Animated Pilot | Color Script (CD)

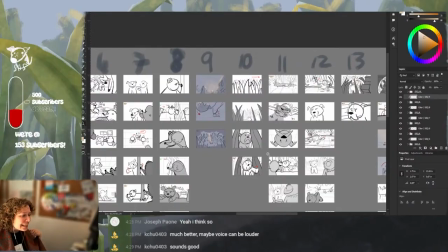484s
I kind of really like that, and I like
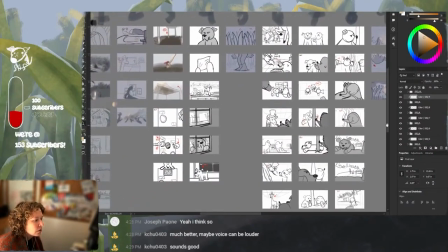489s
the going from monotone to more colors,
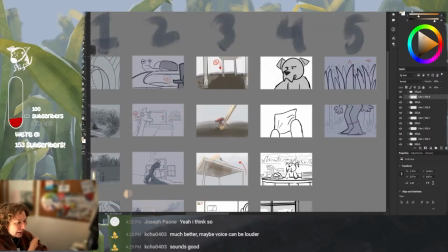494s
but it is sort of like, oh, the morning light is hitting everything, the day is starting, like that's, and it's misty because there's lots of fog. It's called Into the Fog for a reason, because we are in the fog. Ugh, I wish AI would like tell you what layer you want to be on or whatever, instead of like copying everybody's art.
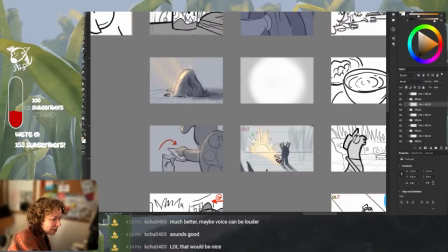516s
Oh my god, that's so much. Oh, I really just need 10%. You don't need too much. 5 to 10%, I swear. And it just kind of makes things glow.
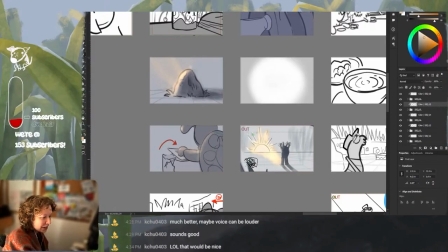531s
If somebody knows like the cool technical reason for that, please inform me.
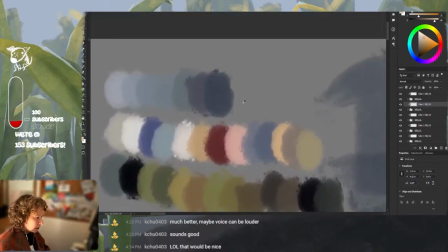538s
Give me this darker monotone color. I want this, and then I want the brush to be
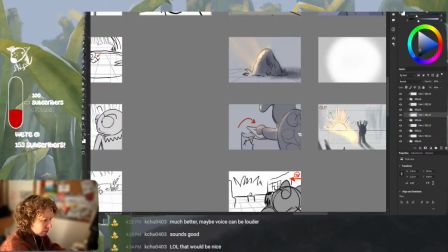548s
multiply. I wanted to push the shadows and stuff a lot more. She's a circle. We're thinking about light, I guess. If it's coming from this way, where would the shadow be?
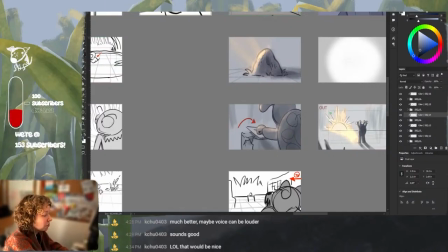563s
Is that something we want to develop right now? Am I too zoomed in? I am zoomed in to 100%. I'm already breaking my rules. Oh, but it's good to have fun.
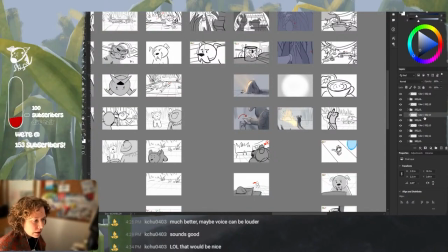576s
Something generally that we want to think about is when we are
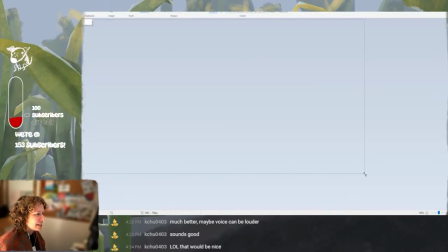585s
thinking about colors, if we're thinking about this in like
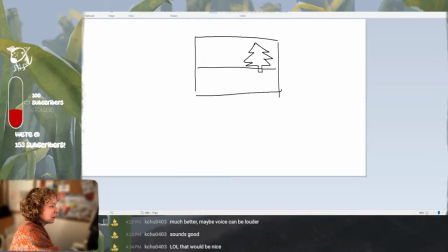591s
blocks of things, the sky is going to be the lightest. because that is the light source. The darkest thing is going to be something upright because that is against the light. The ground is going to be,
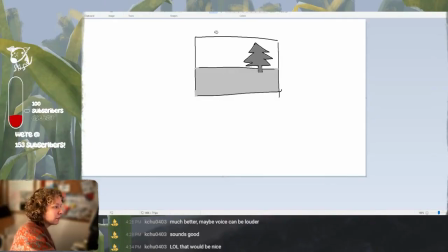609s
you know, this is the classic one. You can play around with all that kind of stuff or whatever, but that's generally how it's going to be. That's kind of what we're aiming for because the sets are going to be 3D, more realistic.
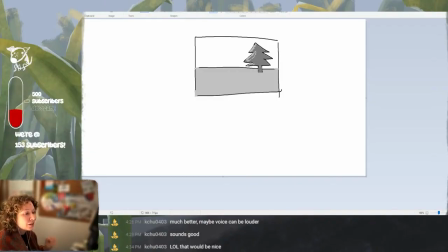623s
Unless we have specific lighting scenarios that we need to gather reference for and do studies for,
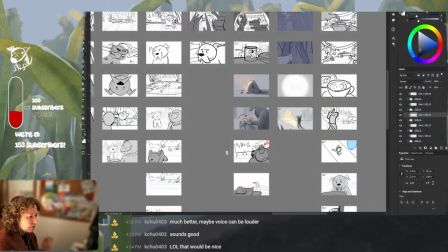629s
this is kind of the base to start from.
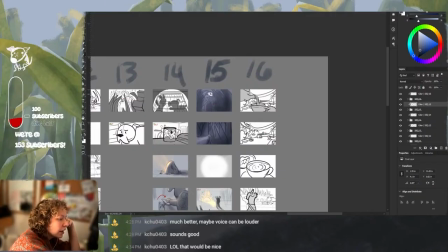633s
Something that I saw a video essay on YouTube. Who'd have thunk it? It was a person who does like color grading and stuff, and they were talking about like how making sure that for visual effects purposes,
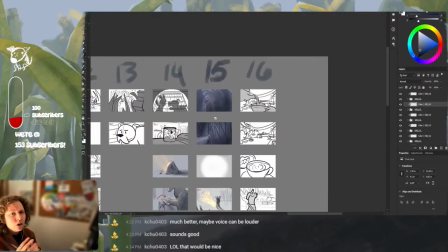652s
every shot can be way more easily composited and they can change stuff whenever, leads the actual things, like when they're filming, very diffuse
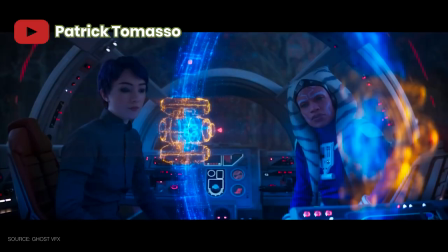664s
lighting that makes everything be very bland and you don't get the full range of darkest darks to lightest lights.
I want contrast. I want this to be dark. I don't want to see everything here. This is what makes the image feel cinematic. It's this contrast between the bright parts and the dark parts.
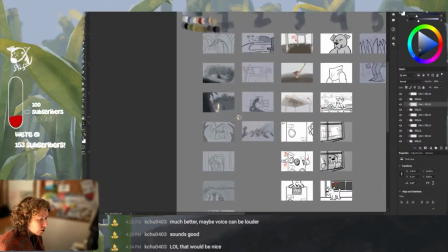681s
And that's part of the reason is because cameras are so good these days at capturing
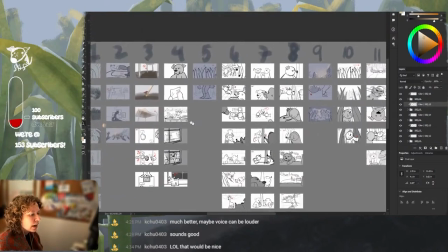687s
everything that you have to do extra steps to get
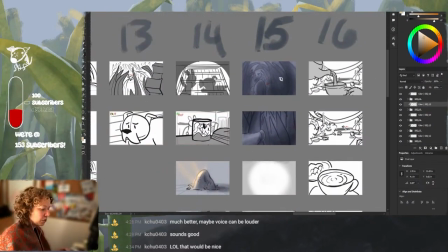692s
things to be back to having that full range of values.
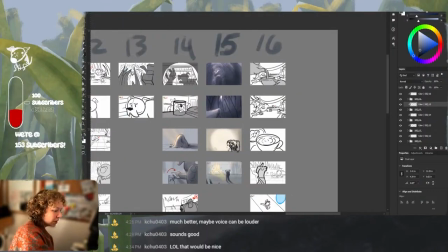697s
And that's part of what color grading is. Also, if you do clear, that is the eraser. It erases, especially if you're using like a really textured brush or something, you get the edges of that brush.
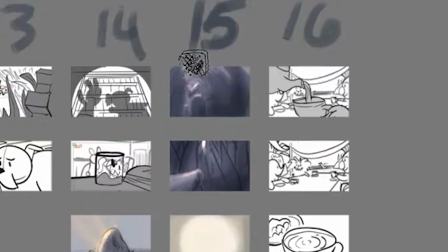714s
Wow, you can really see where we started, huh?
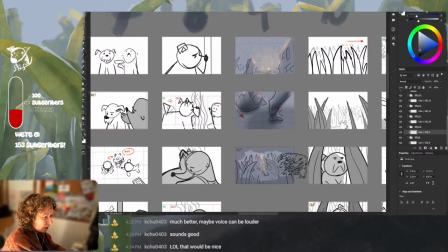718s
Something to note when you're working all in one layer is you want to work from back to front. Way easier than having to draw around things and stuff.
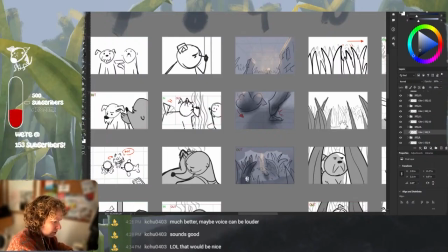728s
Atmospheric perspective, the things closest will be just value-wise probably darker. And then as they recede, like this stuff would be pretty light.
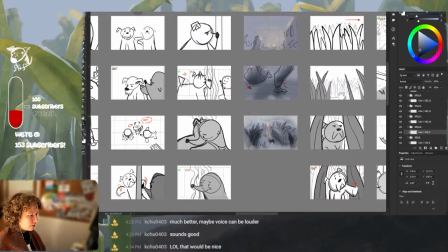743s
Sometimes you're like, oh, I want to lighten the ground because that'll make it be better.
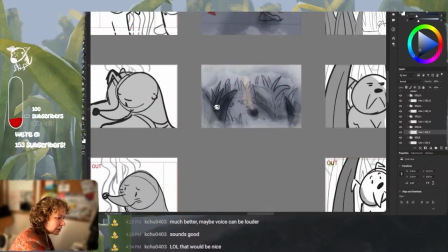749s
But really you have to darken the areas around it so that the light pops more.
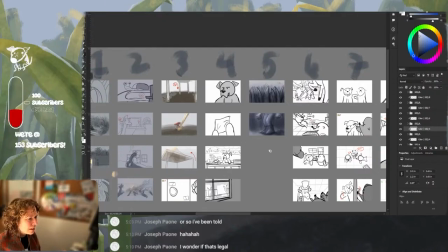760s
Yeah, ooh, I like using the kind of bluer color dodge because then you get the,
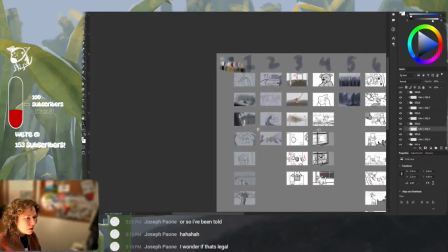767s
to stay in the same tones. So I think we're gonna be doing that more over here,
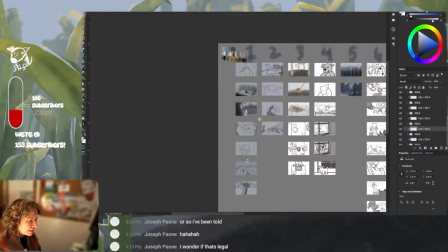774s
especially when we are making this be like dark as night kind of thing going on.
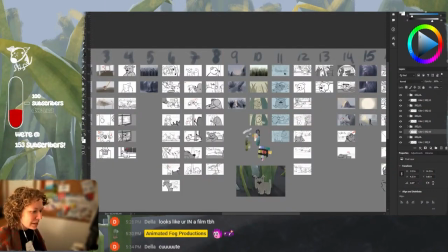781s
The pool is kind of luminescent, and so the light would be reflecting on that. That's just to put the ideas down, not to get the visual closer to the final product.
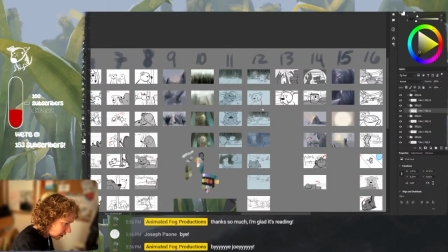791s
There's a lot of thinking and decision making and everything. It's very interesting. It works a different part of your brain than doing other stuff.
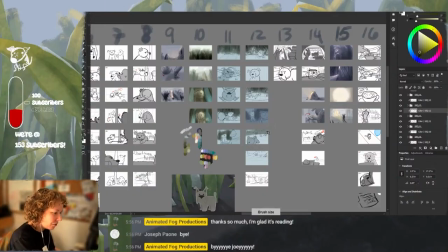801s
I did a video on TikTok really late last night because I was just so excited to find this timeline view,
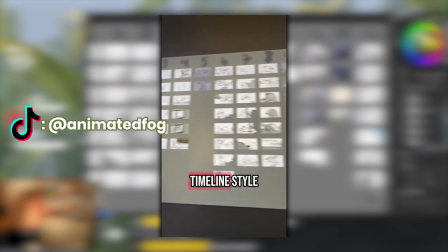809s
and it's been so helpful already in just like visualizing the story in general,
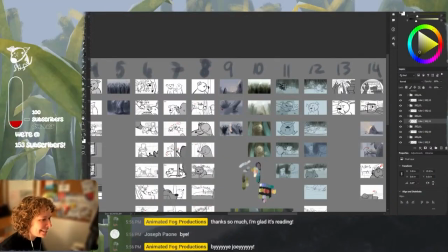815s
like, and it makes so much sense. This feels good. We're getting the idea across.
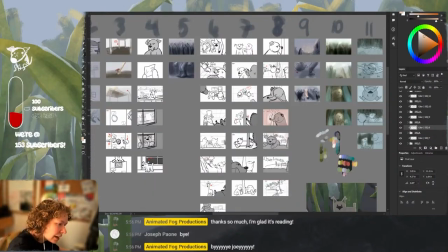822s
This is just the first pass. This lighting doesn't have to like make sense. This is gonna be all just artsy fartsy and pink. Ooh, oh, accident.
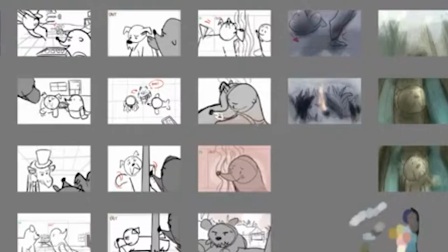836s
Happy little accident. What if it starts warming from her heart? Oh, that's so cheesy. I love it. Give me the color dodge. I like that idea. Oh, I didn't even think about that. I just knew I wanted a pink.
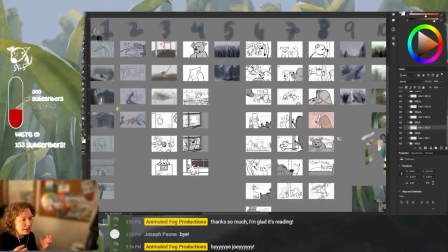855s
Look at that. I really like the use of this like peachy pink for like hope and light and stuff that we're developing.
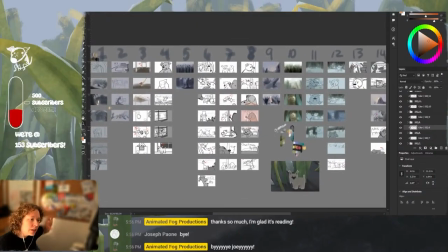863s
I had made note of that when we did our mood board kind of thing with all the reference images and we were studying the colors and everything. Okay, this was awesome.
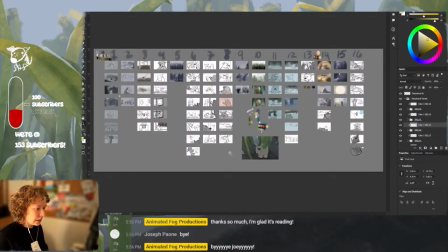876s
We got a lot of ideas down. This was great. This is ideas past day one. I have a feeling I know a lot of the lighting keys that would be helpful for piecing out.
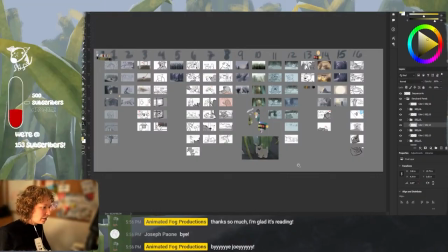891s
We had a few happy accidents that led to understanding how color is going to connect to our story better. So everything that we could have wanted to happen has happened, except for getting it done. That would be awesome, but it takes time, takes a lot of decision making.
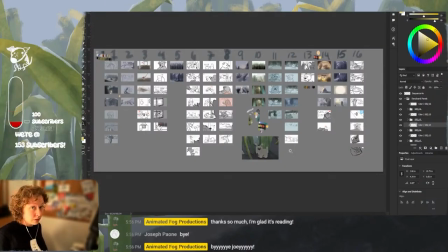908s
And also some of the parts that we don't know, that's going to be to tackle, but we'll get there. Thanks for coming. Have a wonderful day. Bye. End.